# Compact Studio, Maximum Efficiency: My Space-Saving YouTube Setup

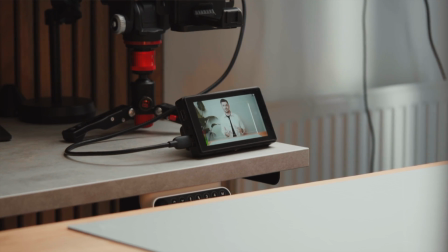0:10 last 12 months, I've been creating YouTube videos from my home office, which is a really tiny room measuring just 3 meters by 2 meters.
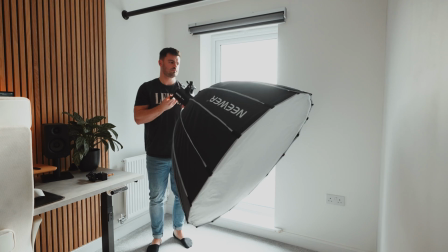0:18 Filming in such a small space means I don't really have the luxury of being able to use all the production equipment that I'd like to,
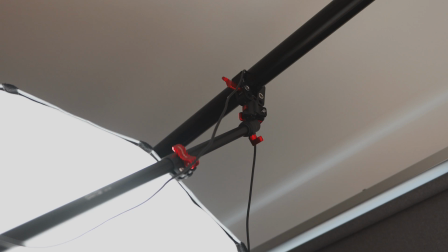0:24 but I have found a number of ways to improve my creative workflow to produce the highest quality videos possible whilst using minimal floor space. Hey pals, welcome back. If you've been following my recent videos, you might have noticed some changes in my backdrop as I've been experimenting with different filming setups. When you think of your favourite YouTubers, their studios are often as memorable as they are.
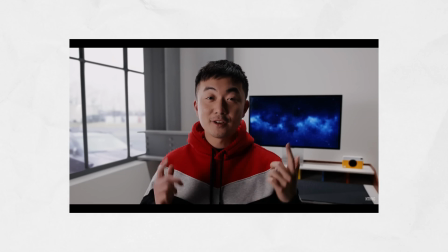0:45 Nothing did a really good job of demonstrating this in their recent product launch for the year too. It's really important to have a consistent visual identity so that people can more easily recognise your content and build a level of familiarity and trust,
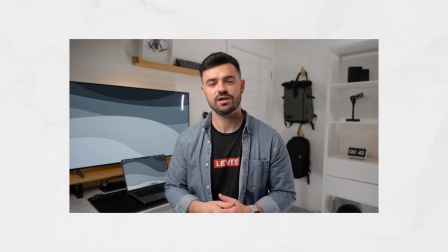0:57 which I think is essential to long-term success. Even though I've been doing YouTube for about a year now, I still haven't found an A-roll setup that I'm completely satisfied with. I wanted to create a captivating and memorable talking head shot that uses the least amount of floor space and also minimises the friction of setting up and dismantling camera gear between videos. So with all these goals in mind, I set out to find the best solution for my individual needs. Here's how it went.
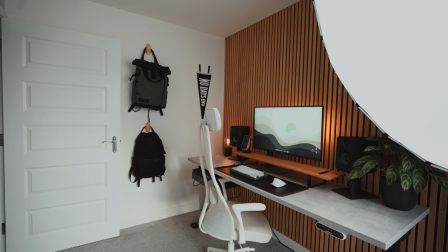1:22 Kicking things off with the space itself, the initial challenge was figuring out how to set up my studio for maximum efficiency and make the most of the limited square footage. The room's compact size and shape meant I had to get creative with the layout, and I've even cleared out a lot of the furniture I had to help maximise floor space.
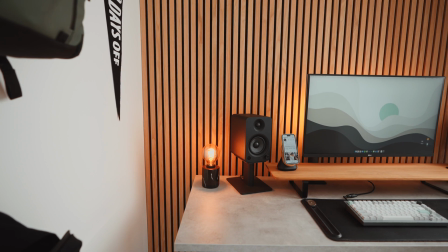1:38 On one of the walls, I've installed these slat wall panels that look amazing in person.
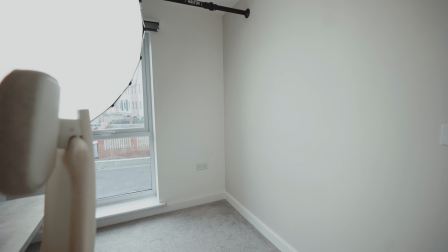1:42 However, the vertical lines can be a bit distracting on video, so I chose to use the opposite wall as the starting point for my backdrop instead.
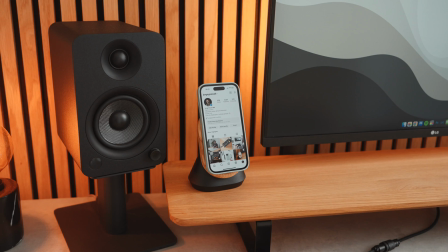1:49 Knowing that I wanted to create a consistent visual identity across my content, I used my Instagram as a reference to create a mood board that would give me a bit of steer.
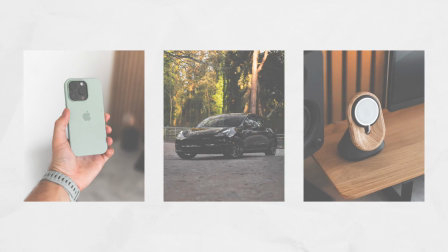1:58 This really helped me to visualize the color palette of my personal brand with lots of warm tones and natural materials. With this in mind, I decided to paint my wall a slightly off-white color to better complement my skin tone and to make the shot look a bit more visually appealing.
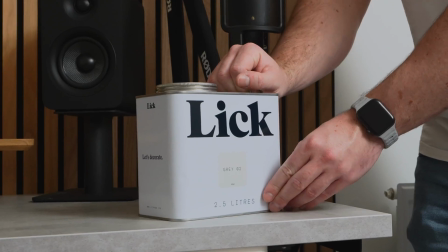2:11 I picked up a tin of Grey 2 from Lick, which has been my go-to paint brand for a while now.
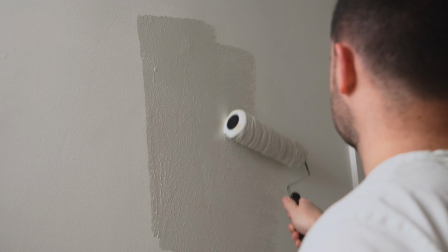2:15 I really like the finish you get from these paints, and not that it makes a difference to the end result, but I also really enjoy their branding.
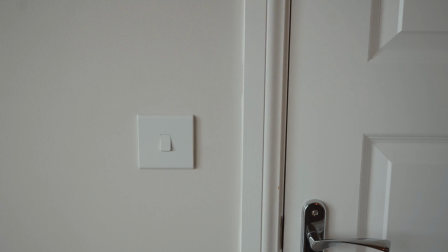2:22 These square cans are just a vibe. The finished result was perfect, and even though the colour change was subtle, I think that it made a big difference to the look and feel of the room. Now that I had a blank slate to work from, I started to visualise how I wanted my A-roll shot to look. I knew that I wanted a desk in the foreground to add some depth to the scene and to provide a stage of sorts for showcasing the products that I'm talking about.
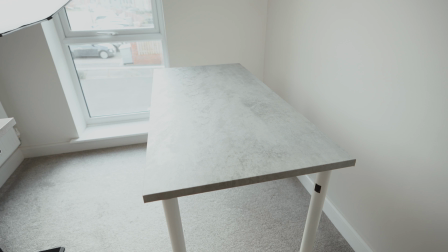2:43 Up until this point, I've been using this grey concrete effect table,
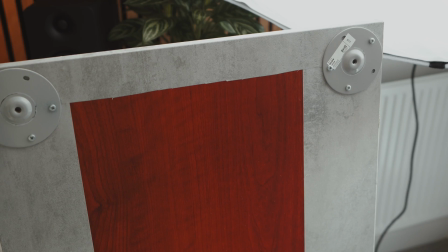2:47 which is actually just the top section that came with my standing desk, covered in a vinyl wrap and then attached to some IKEA desk legs. While I'm all for upcycling and repurposing things I already have in my home, this setup hasn't been the sturdiest solution.
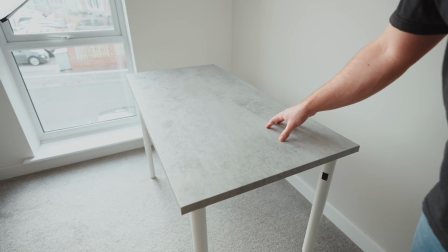2:59 The whole thing wobbles, which is less than ideal for things like top-down shots. I knew that I needed something more solid, so I was super excited when Oakwood reached out and kindly offered to sponsor this video.
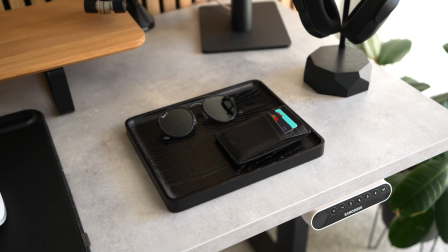3:10 I really enjoy using Oakwood products, and I featured several of their desk accessories in previous videos.
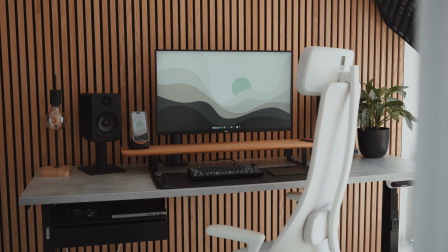3:15 They're definitely one of my favourite brands for elevating the look and feel of a workspace, and they make incredibly premium products focused on comfort and design.
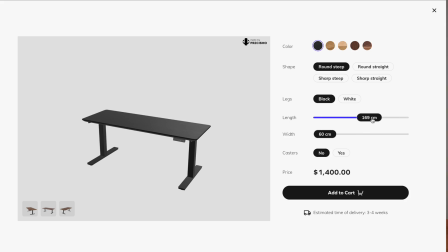3:24 They recently launched their 3D configurator and augmented reality tools,
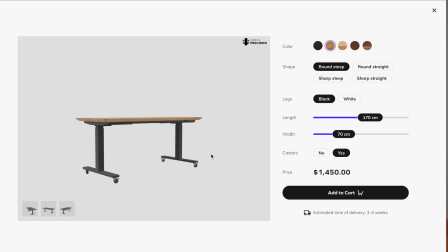3:28 which allow you to build the perfect size product to meet your needs before using AR to visualize how it would look in your space.
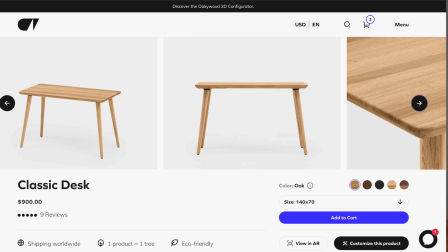3:34 I opted for the classic desk in oak, which exactly matched the aesthetic that I wanted to achieve.
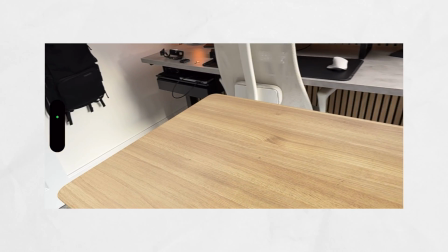3:39 With the help of the augmented reality feature, I could visualize how the desk would fit in my space and get a better idea of the remaining room.
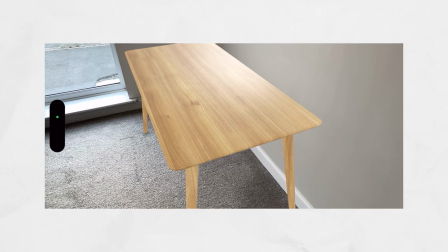3:46 I was actually really impressed with the AR camera. It was super responsive and genuinely felt like the desk was already in the room.
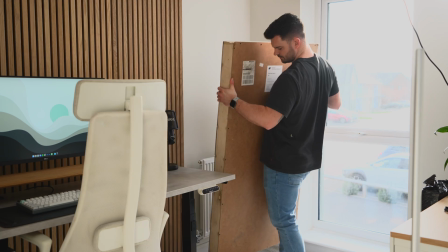3:51 It's seriously worth a try. When the classic desk arrived a couple of weeks later, I was super excited to get started.
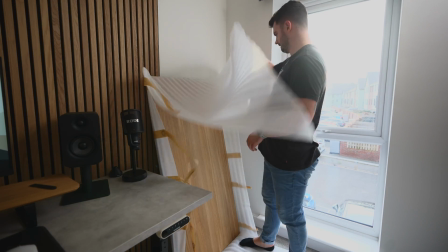3:57 The first thing that struck me while setting it up was its substantial weight. Given that it's made from solid oak, I probably shouldn't have been surprised, but it did make moving it a bit more of a challenge. Excellent for sturdiness, but not so great for maneuverability.
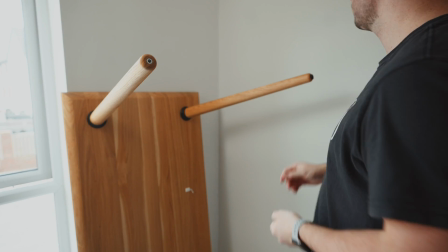4:10 I noticed that the legs had protective rubber feet attached to 1/4 inch threads, so I swapped them out for a basic set of caster wheels for easier movement.